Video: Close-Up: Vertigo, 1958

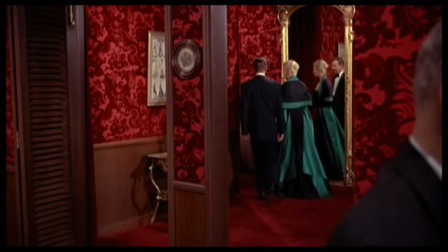8:20 this is going to be one of many mirrored reflections of Madeleine Alster And it's symbolic of a form of deception and duplicity That will inform the film as a whole This film is going to be about characters Scotty, Madeline Elster, but also Midge, Carlotta Valdez,
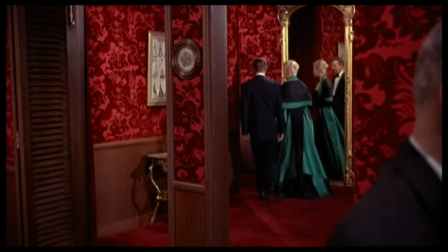8:39 etc Who are in a sense doubled Though never simply themselves There's always a deception at work And so Hitchcock gives us the final great frame of the sequence Which is a full-length mirror And I love the image for a number of reasons It brings foreground,
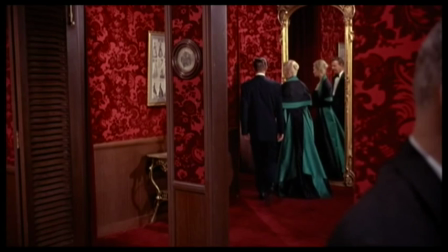8:56 background, and the profusion of frames together in perhaps the most complex frame of the sequence, which is the full-length mirror and its reflection. And it also leaves us with that disconcerting sensation that Scotty is not seeing this reflected image of Madeline.
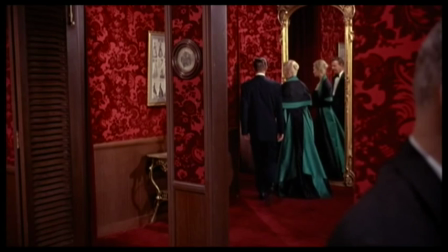9:12 He's turned his head away. You can just see him on the right of screen. All in all, what we've got here is what seems initially on a first viewing innocuous. but what I'm arguing is a wonderfully complex,
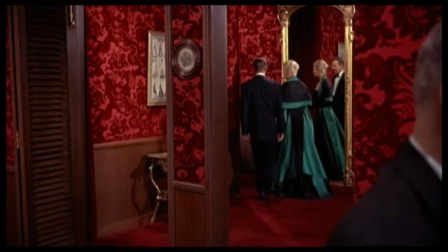9:26 rewarding sequence as I've suggested, I've watched it so many times and taught it so many times and what I recommend is going back to the film, having a look at it and then getting a sense of just what the sequence is doing to open up the symbolic, the conceptual,
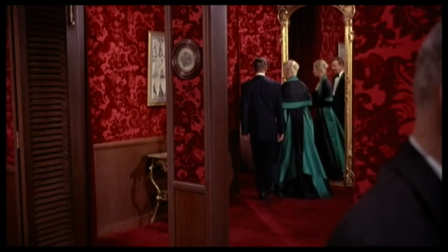9:43 the thematic content of the film and I think you'll agree that the sequence stands alone but also feeds into what is really one of the very greatest films ever produced in American cinema. Next time we'll take a look at an absolutely
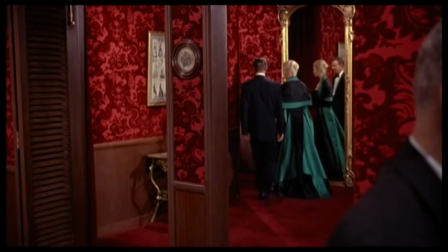9:59 bravura use of sound and time in Michelangelo Antonioni's The Passenger.